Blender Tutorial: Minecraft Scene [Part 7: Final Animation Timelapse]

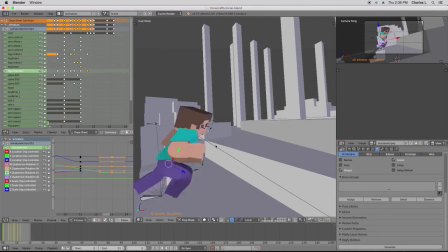[4:05]
But if you're doing a project with a team and you're not going to be the only person making the animation, then you might want to be clean the entire time, because the person who's doing the camera animation may decide they want to do a different shot later on,
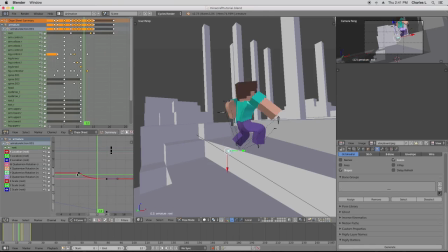[4:22]
and if you haven't animated that thoroughly, then that could cause issues. So just working on it more, making sure the weight is looking good,
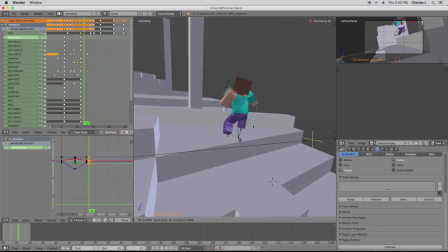[4:33]
especially as he lands and right before he leaps again, because even though the shot is hidden,
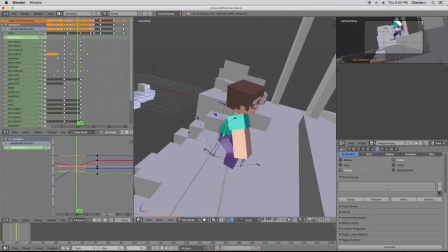[4:38]
we want his weight to kind of move over the log in the next shot.
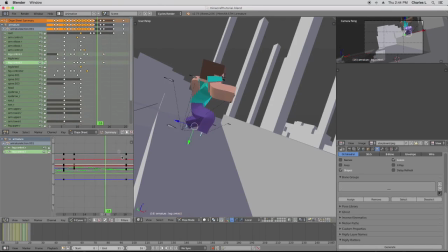[4:45]
So kind of that, which part of animation is that? It's like the, rebound, squash and stretch. That's what it is.
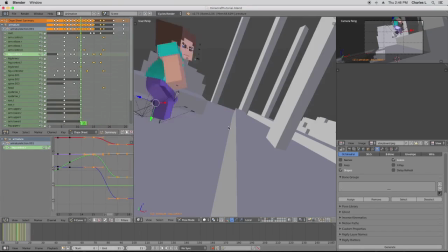[4:55]
So even though it's not exactly squash and stretch because we're not really stretching anything, it's kind of squash and stretch for the entire body,
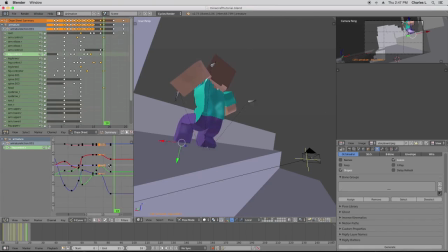[5:03]
which is pretty like if you think of his entire body as a ball,
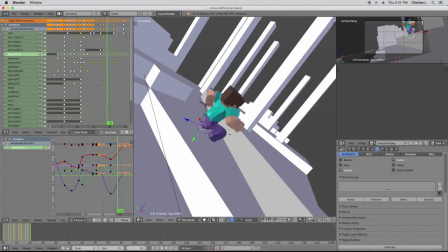[5:10]
you can see the way the shape of his.
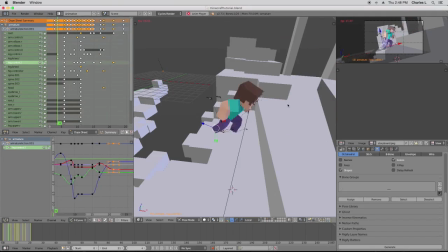[5:13]
If you imagine it just as a giant blob, if you blur the entire image, like if you think of it, it would be a big ball squashing and stretching all over the place.
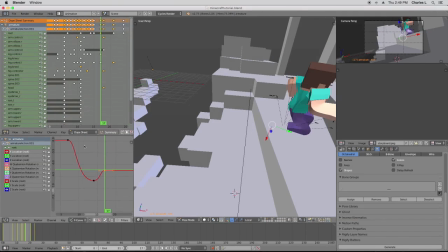[5:20]
And it tends to be in the way the weight is traveling. That's when it squashes. So weight is very important in animation.
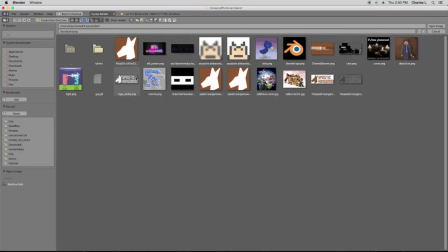[5:32]
So this is right before I get to the part where he leaps over the log. I forget what I'm doing
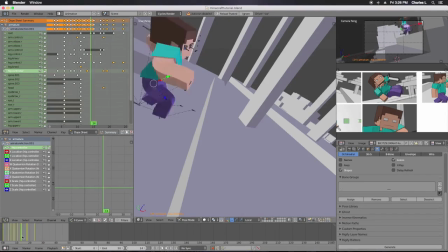[5:38]
here. Oh, yeah, getting my storyboard up. I had rendered this earlier in the day. Initially, he had a sword in his hand, but I thought it was more interesting to just have him kick a creeper later on.
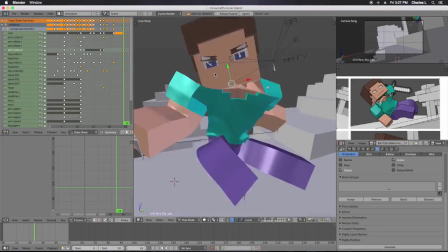[5:47]
I was also initially going to have like 6 creepers, but I didn't want to do that much animation, and I wanted to get this video out the door, so I just ended up sticking with 1.
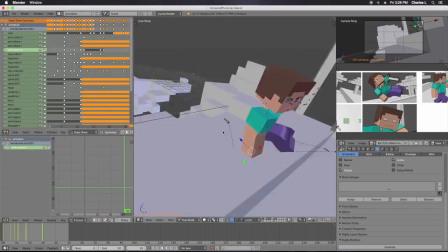[5:55]
I still think it turned out pretty cool. It's one of the longer animations I've done, so I learned a lot doing this, and I hope you guys learned something from it too.
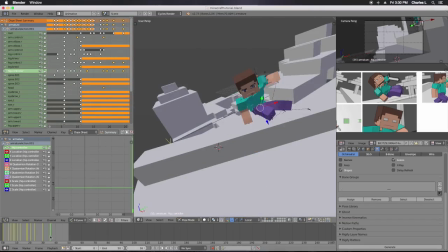[6:05]
So once again, just blocking out the poses for the leap over here, making sure his foot stays in contact with the ground until he actually leaves the ground.
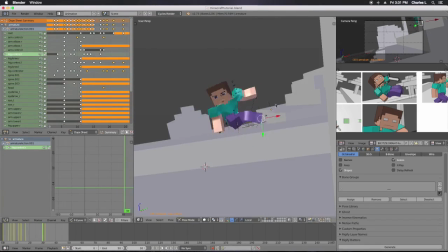[6:13]
So you want to have the foot staying on the ground so it looks like he's actually pushing off.
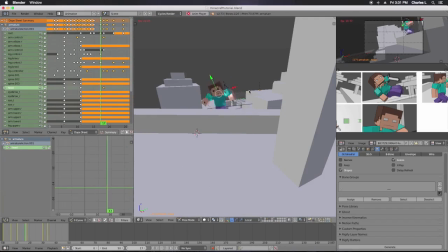[6:19]
And when you're landing, you want the foot to land first and then hold in position as he comes down. So it looks like he's placing his foot down and then actually putting his weight on it.
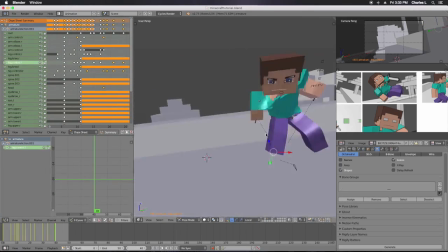[6:30]
My rig isn't the best. I realized this a fair bit after actually making it.
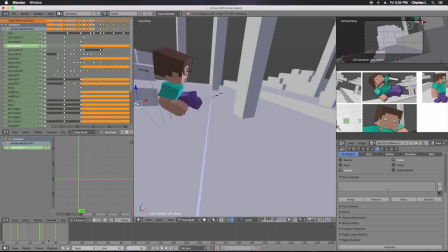[6:37]
There are quite a few issues with it. I cleaned it up a little bit for this, but even so, it still ended up being kind of crappy.
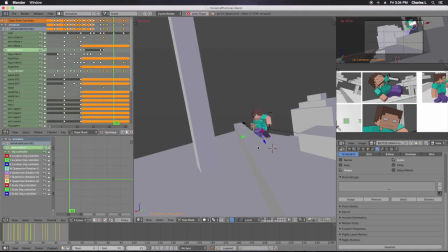[6:42]
If you want to use another rig, you might want to.
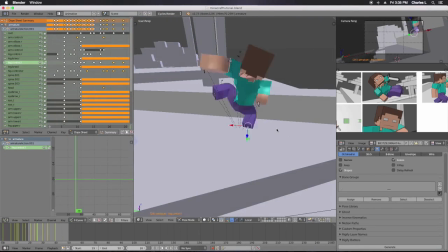[6:47]
The biggest issue I found was my initial decision, which I kind of just made on the fly.
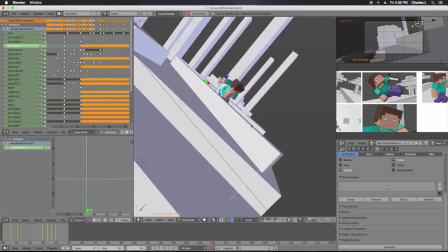[6:53]
I have no clue why. I initially decided to leave the arm attached to the body, which was a major mistake.
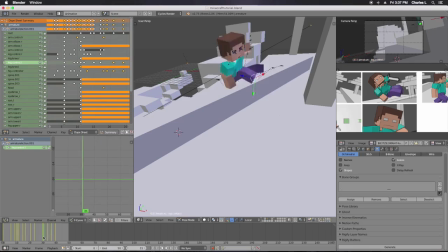[7:01]
Don't do that if you're starting from the beginning and just watching this through. Do not leave the arm attached to the body.
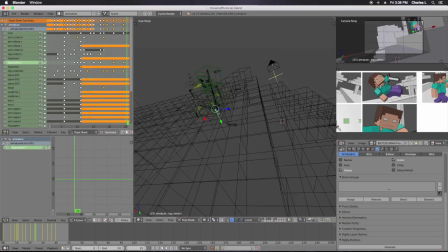[7:06]
You may not even want to leave the legs attached to the body. The legs aren't quite as bad. They do some weird, funky warping too, but the biggest issues I had were the arms.
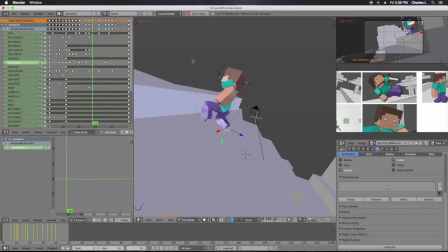[7:16]
And if you see a lot of the animations on Minecraft animations online, most of the time they don't attach the arms anyway,
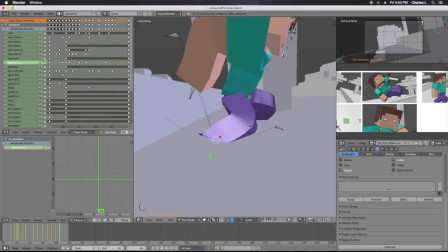[7:23]
so you're adding the arm connection really didn't help anything.
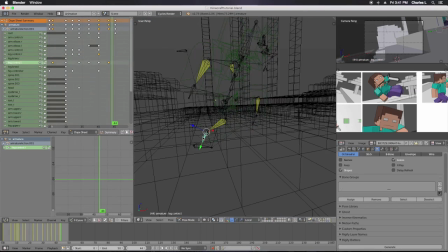[7:28]
I definitely like the bendy limbs though. That's kind of cool. Otherwise, it would just look like regular Minecraft. Let's see. So this is the landing here, focusing on how he's still trying to move forwards while landing.
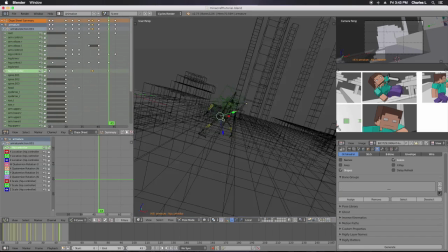[7:46]
So I want the weight to come down and then shift forwards. So it looks like he comes down and then goes straight into a run.
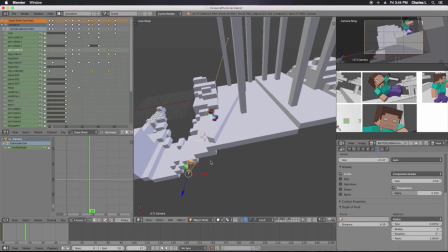[7:54]
And this bit of animation right here, I think, was probably the best part in the entire thing.
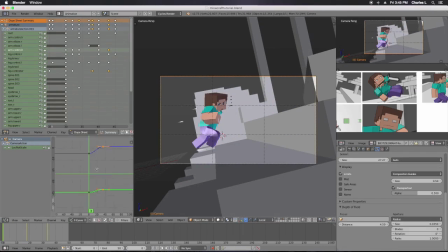[8:02]
I feel like this is where I got the weight right. This is where I got everything else right.